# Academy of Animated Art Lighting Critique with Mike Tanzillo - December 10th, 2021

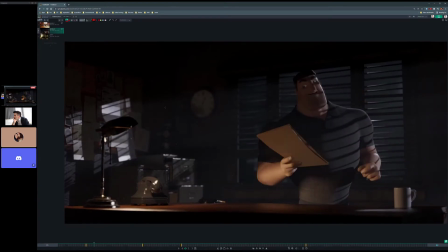506s
All right, cool. All right, Ubed. So this is cool.
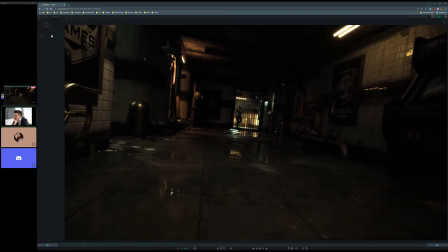511s
I've seen this project through this. This is Unreal, right? Yeah. Yeah, this is a cool.
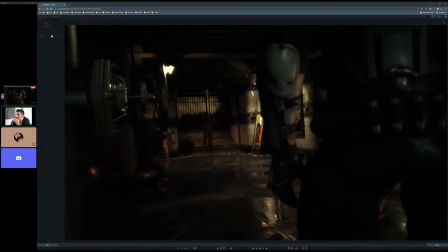516s
I like this animation a lot. Like, it's really, really well done.
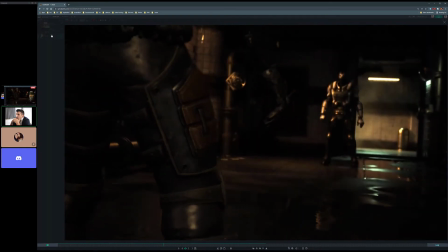521s
So I think overall, what you did is like really beautiful.
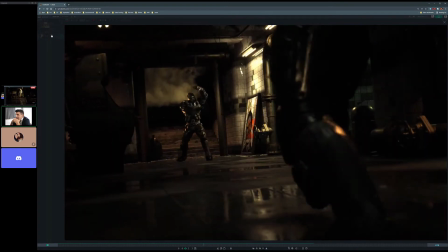527s
I just think there's a couple of little points that we can add that can help sell the story a little bit more.
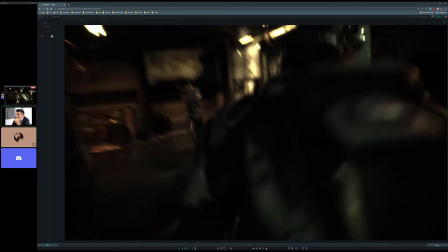533s
Yeah. And let's see, just play it all the way through once, and then we'll go back.
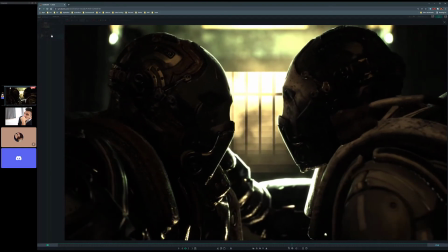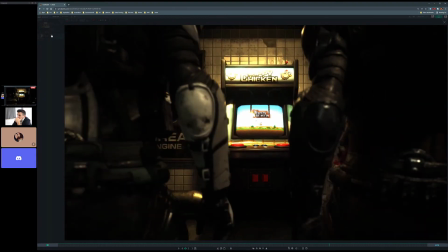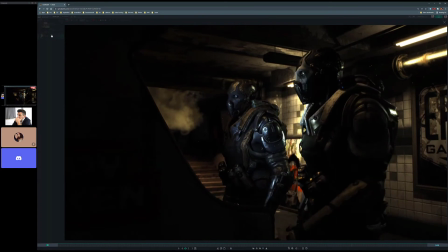549s
And that looks good.
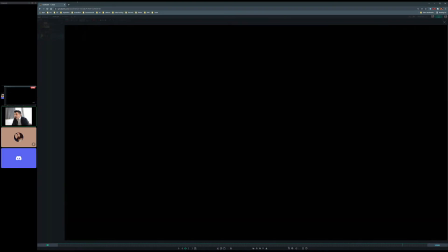554s
So a few things, or like one thing right off the top that,
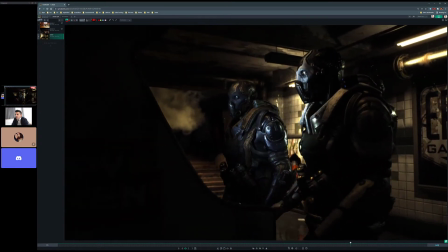559s
like them at the end here look like there's definitely a glowing arcade game screen right in front of them. Like that is pretty ideal in terms of like where you feel that, right? You feel that like brightness on their face. You feel the square shape. You feel it that it's darker on their lower half.
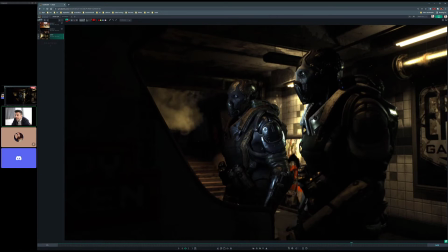578s
Really, really beautiful job with that. Like it's hitting the specularity in all the right ways.
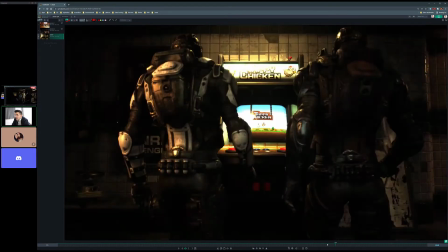583s
It's really, really well done.
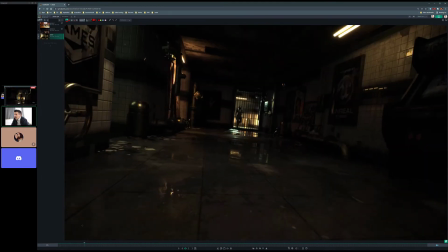587s
And overall, like technically, there's not a lot like technically it's sound, right?
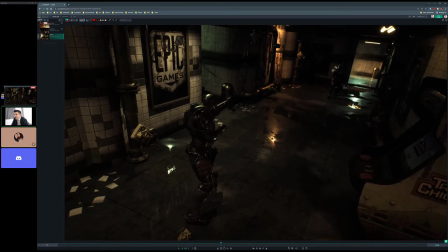593s
Like you've got a lot of really cool stuff going on. The one thing that, and so basically like everything, all the other notes that I'm gonna give are just like ways that I think that could help the story.
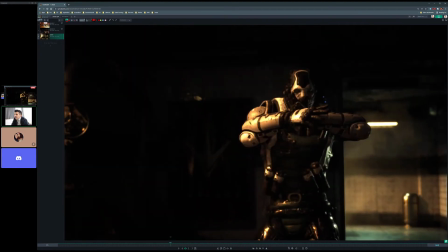601s
The one thing for geometry is that we want to...
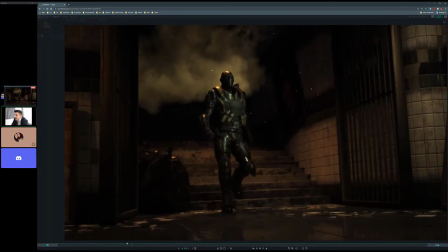609s
behind this character, it just feels like there's nothing. Like it feels like the world stops right here.
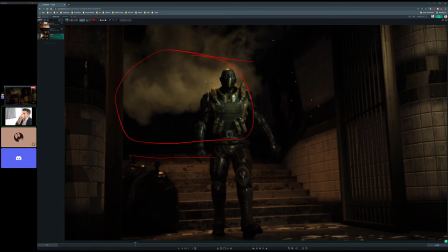614s
I wonder if we could put in a little something back there to indicate like if that's more stairs or if that's outside. Like what world is he coming in from? A little bit more.
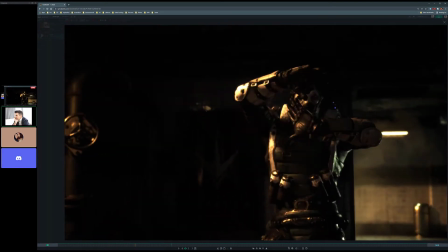624s
Just it's only because it like kind of just abruptly stops into blackness, and it doesn't like there's no like indication of something back there.
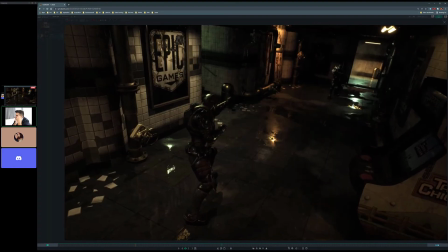632s
So even like a very very dark background like that, you'd still see like a hint of something back there.
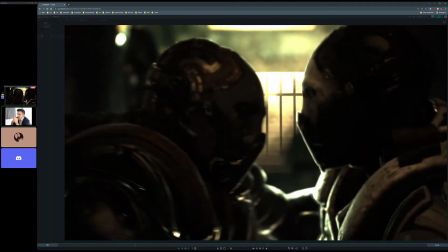638s
Yeah. And then okay, so at the beginning,
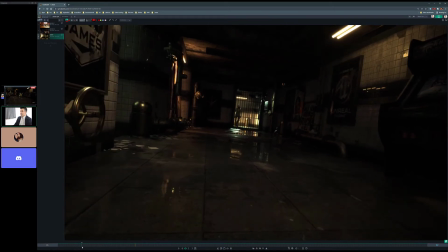644s
I love the thing that I love about this, like the way that this guy kind of goes into darkness and emerges up.
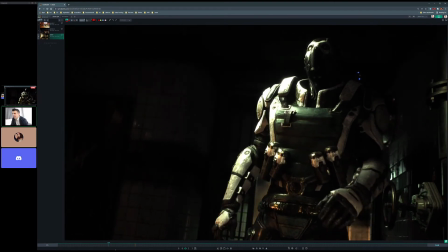650s
I think that's great, and I want to see like a little bit more of that. So we've got him emerging in that.
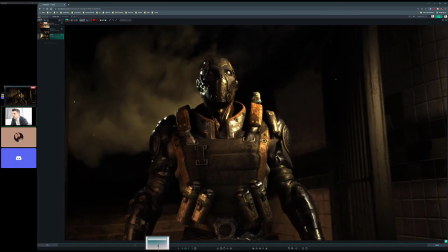655s
The same thing could happen over here where this guy emerges into that. I think that looks great, and then it's almost like okay.
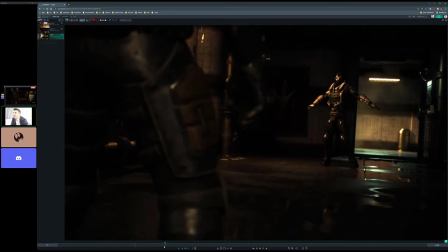662s
So now here they are. I think you can hit a second level of that with both of them.
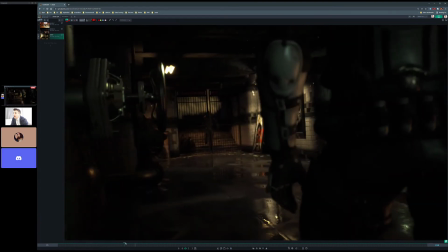667s
So it's like he emerges in the light. We see him, cool. Maybe this is a little bit too bright, and then he emerges into some light.
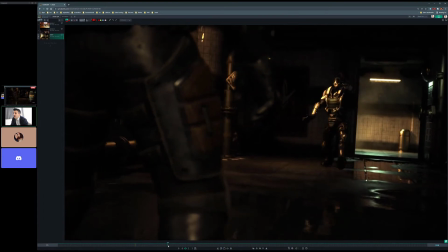674s
Cool, we see him, we register him, great. And then from here, from that pose, as they step forward, they should step into something else.
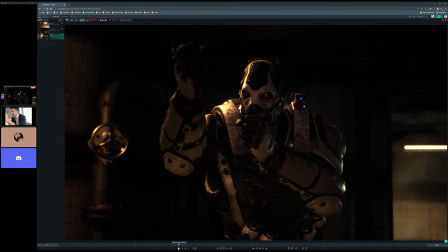682s
Like there should be either be more light or more like more something. Like this is that not like think of that first position as their introduction. Now they're posing to fight. Maybe the lighting gets a little bit more dramatic, but I think they step into like another thing, and then this character steps into it there.
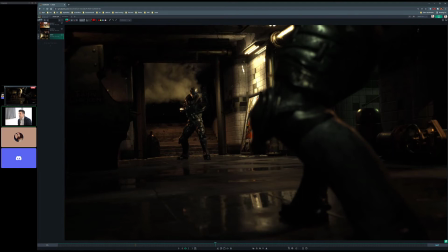701s
And then again, it's like more maybe just the light continues to build as they get closer and closer, like a little like they're stepping into the spotlight.
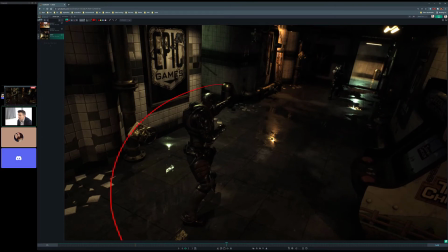709s
And now we'll be like if this character's a little brighter and this character's a little brighter because they're standing in like the center pocket of the bright lights that are over here to the
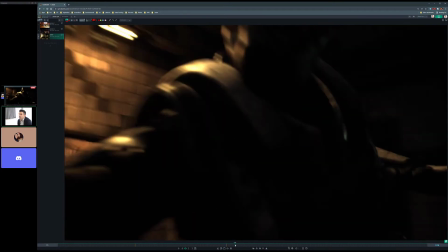718s
side, then they can frame up really well. And then they'll step forward. Then maybe they step forward into some darkness, and then they meet at light here in the middle.
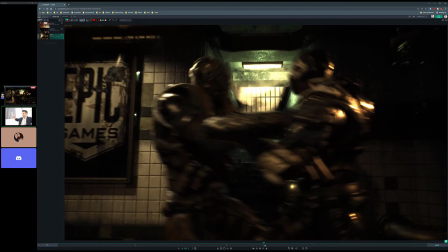729s
And so that could be like a build up too. So there could be like light on the sides and then light in the middle and kind of dark in between.
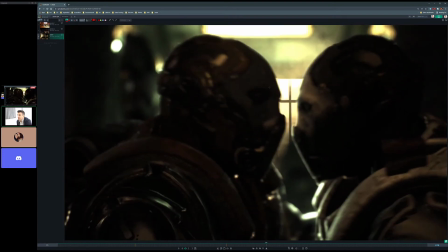734s
And then what happens is when they meet here in the middle, there needs to be like a stronger rim between the two of them. We really need to feel like the energy in this scene is right here. It's between them. So we need to like build up that tension point, really draw the focus right in there. And then